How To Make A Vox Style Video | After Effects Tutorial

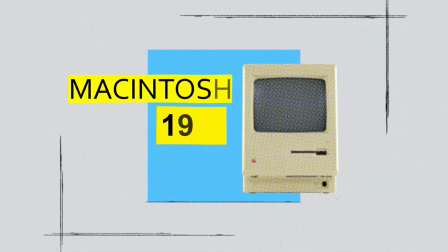[0:00] In 1984, Apple unleashed the Macintosh,
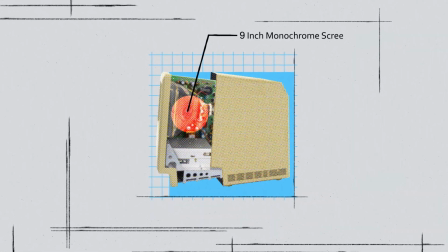[0:03] a compact all-in-one computer with a sleek design and a revolutionary graphical user interface.
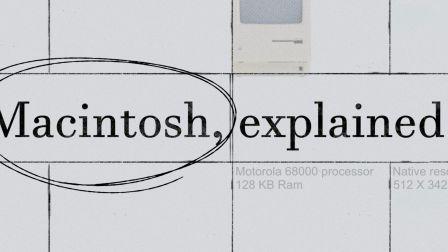[0:10] Let's see how it changed the world of personal computing.
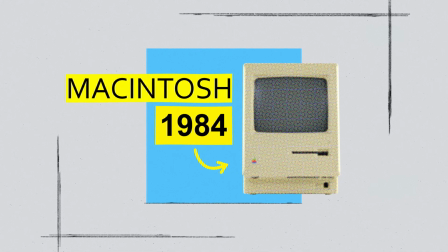[0:15]
Hey guys, in this video, I'm gonna walk you through my process of making a motion graphic piece like Vox.
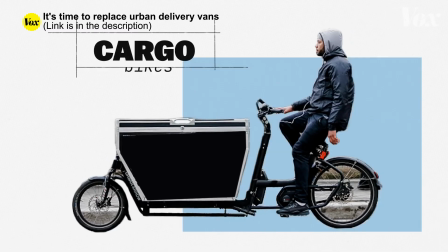[0:22]
We're gonna inspect a couple of their videos to get an idea of their styles. Then we're gonna move on to create some assets.
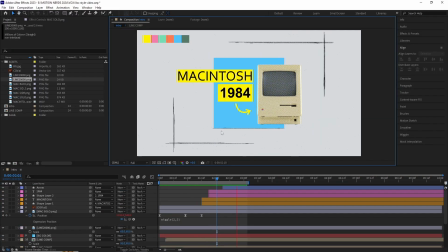[0:29]
And finally, we're gonna animate them in After Effects. It's gonna be a big one, so grab a cup of tea and let's begin.
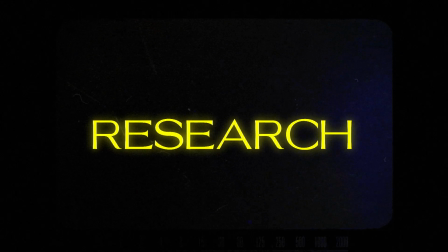[0:40]
Before jumping into After Effects, let's see some actual Vox videos to identify their style.
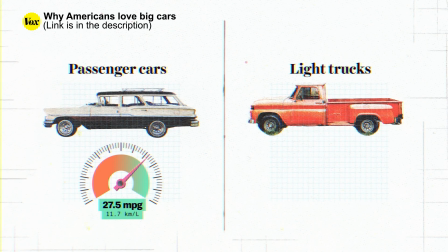[0:45]
If you watch closely at their videos, especially their graphic parts, you're gonna catch up on a few things. The first thing is the background. It's a very subtle background with just few specks of dirt.
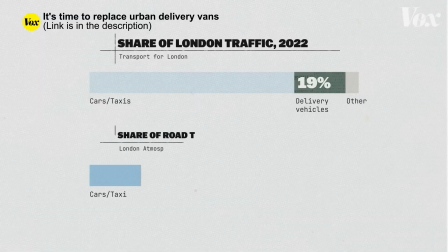[0:57]
Again, very subtle. The next thing is their use of colors, very subtle and muted ones.
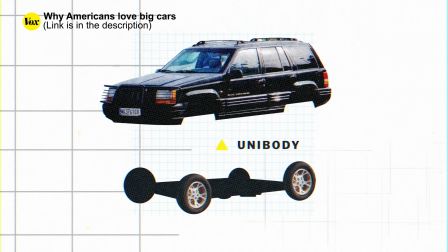[1:03]
They also use a lot of grids and line as a framing device for their objects.
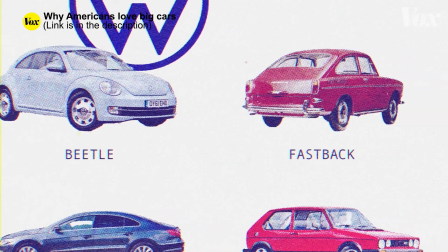[1:09]
When it comes to photos, they use a lot of old pictures with halftone pattern, giving it a more magazine-like cutout feel.
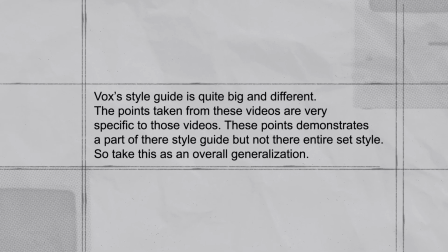[1:16]
So these are few things that I picked up. Again, Vox's style guide is quite big, so it's really hard to put everything into one single video.
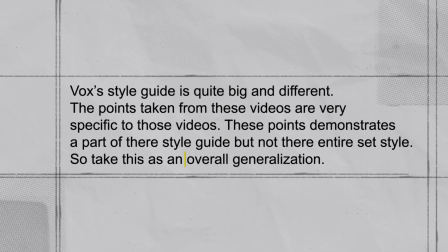[1:25]
So take this as an overall generalization of their style.
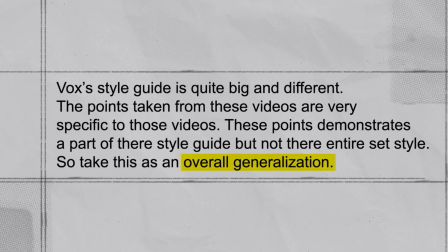[1:29]
I probably need to make more videos on this topic to explain everything, so make sure you're subscribed.
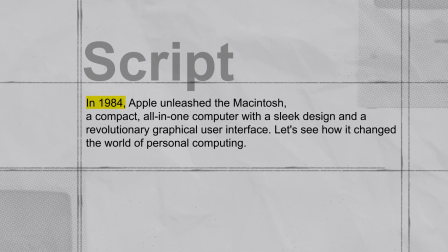[1:37]
With this knowledge, I wrote a script, and by script, I mean just some few generic lines about the first Macintosh computer.
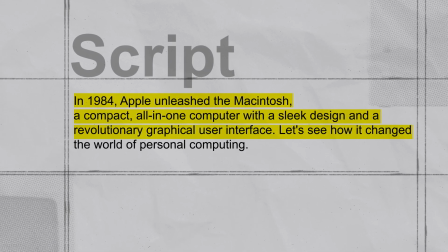[1:44]
The reason I wrote this so we can have a guide to steer our animation,
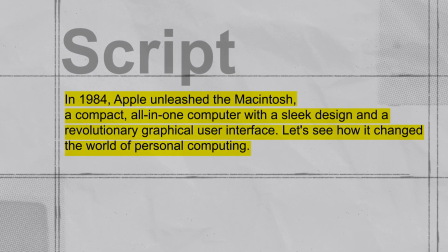[1:48]
and in this video, I did promise you guys a full process, so there we go.
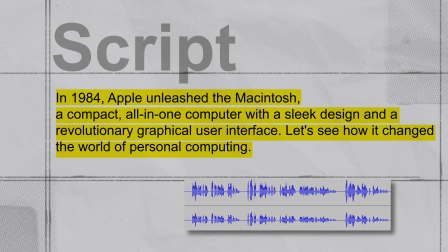[1:53]
So armed with the script, I recorded a voiceover and we're gonna be using it throughout our animation.
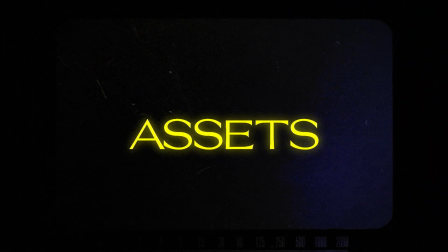[2:01]
Now with that said, let's move on to the assets and see how they were made.
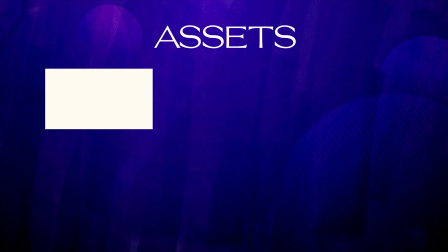[2:05]
For the background, I made this subtle grungy texture and the grunge is kept at very minimal.
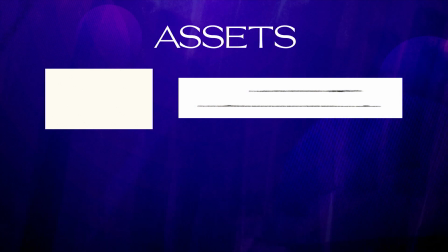[2:11]
It's really subtle. I drew two lines and as you can see, they're not clean and smooth. There's a little bit of grungy look to them to give it a more hand-drawn feel. The next thing is the color palette, which I picked up during the research part.
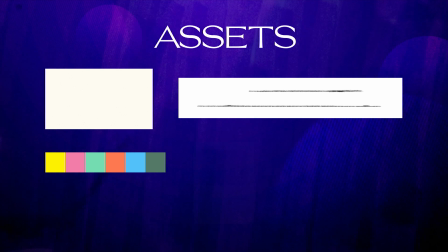[2:27]
Now for the pictures. I basically found some pictures over the internet and treated them using Photoshop.
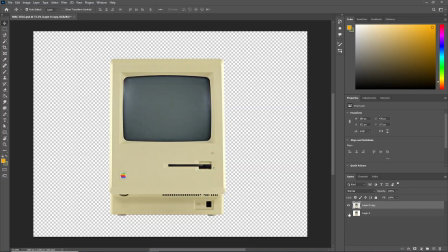[2:34]
For the first one, I got rid of the background, then went to filter, pixelate, color halftone. Here, I just changed the max radius to 4 and that's all. For the second shot, I made this Mac from side view,
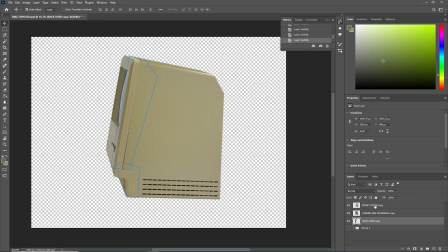[2:49]
separated all the parts so I can animate them individually, then added the same halftone effect with the max radius set to 8.
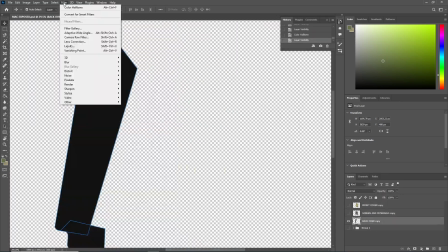[2:57]
And that's all I did when it comes to asset management.
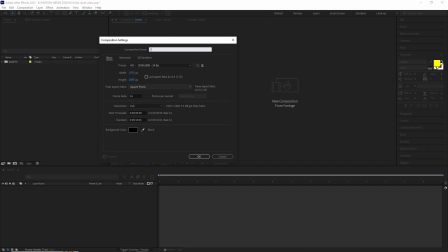[3:04]
So, in After Effects, I imported all the assets, created a new comp and renamed it Intro.
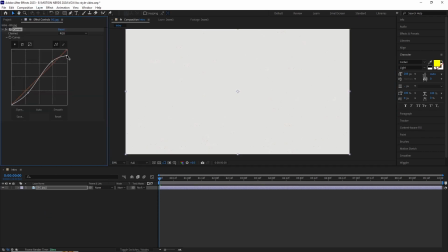[3:11]
I imported the BG and fit it to the comp and added a curve effect to bring down the overall brightness and contrast.
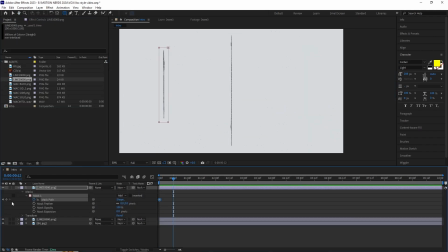[3:19]
After this, I imported the line elements and animated a mask over them.
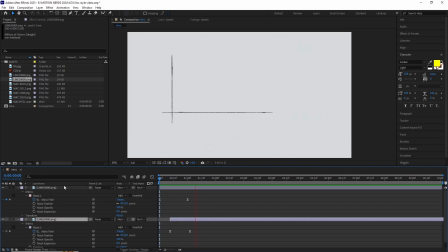[3:25]
Once that was done, I adjusted their speed and time and pre-comped them into their own line comp composition.
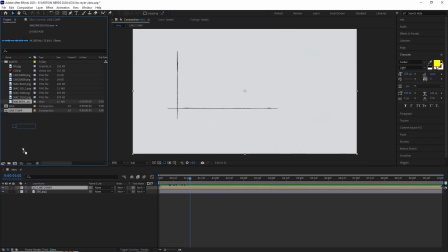[3:32]
So I can just drag and drop them anywhere with the built-in animation inside the comp.
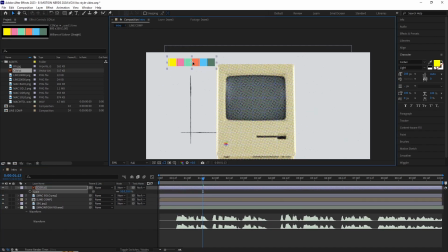[3:38]
After this, I dropped the front Mac image and adjusted its scale.
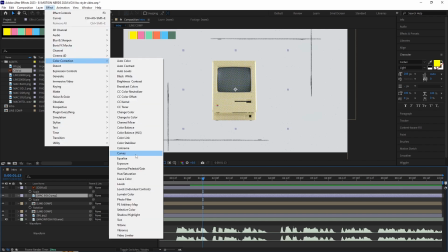[3:44]
I duplicated the line comp and adjusted its scale and position so we can get a nice sort of framing for our center Mac.
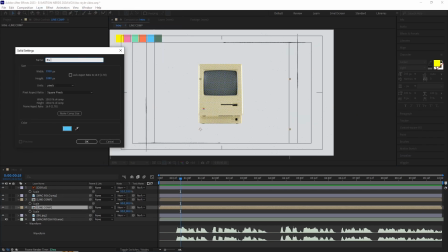[3:53]
I created a solid layer to sit behind the Mac, sort of like a base.
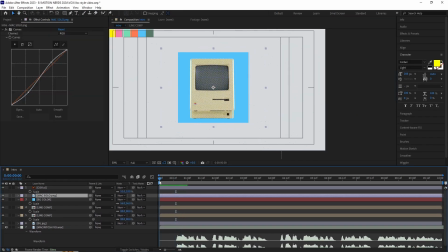[3:57]
After this, I started animating the map. The idea was it's gonna come up from the bottom of the screen and slide into the right side.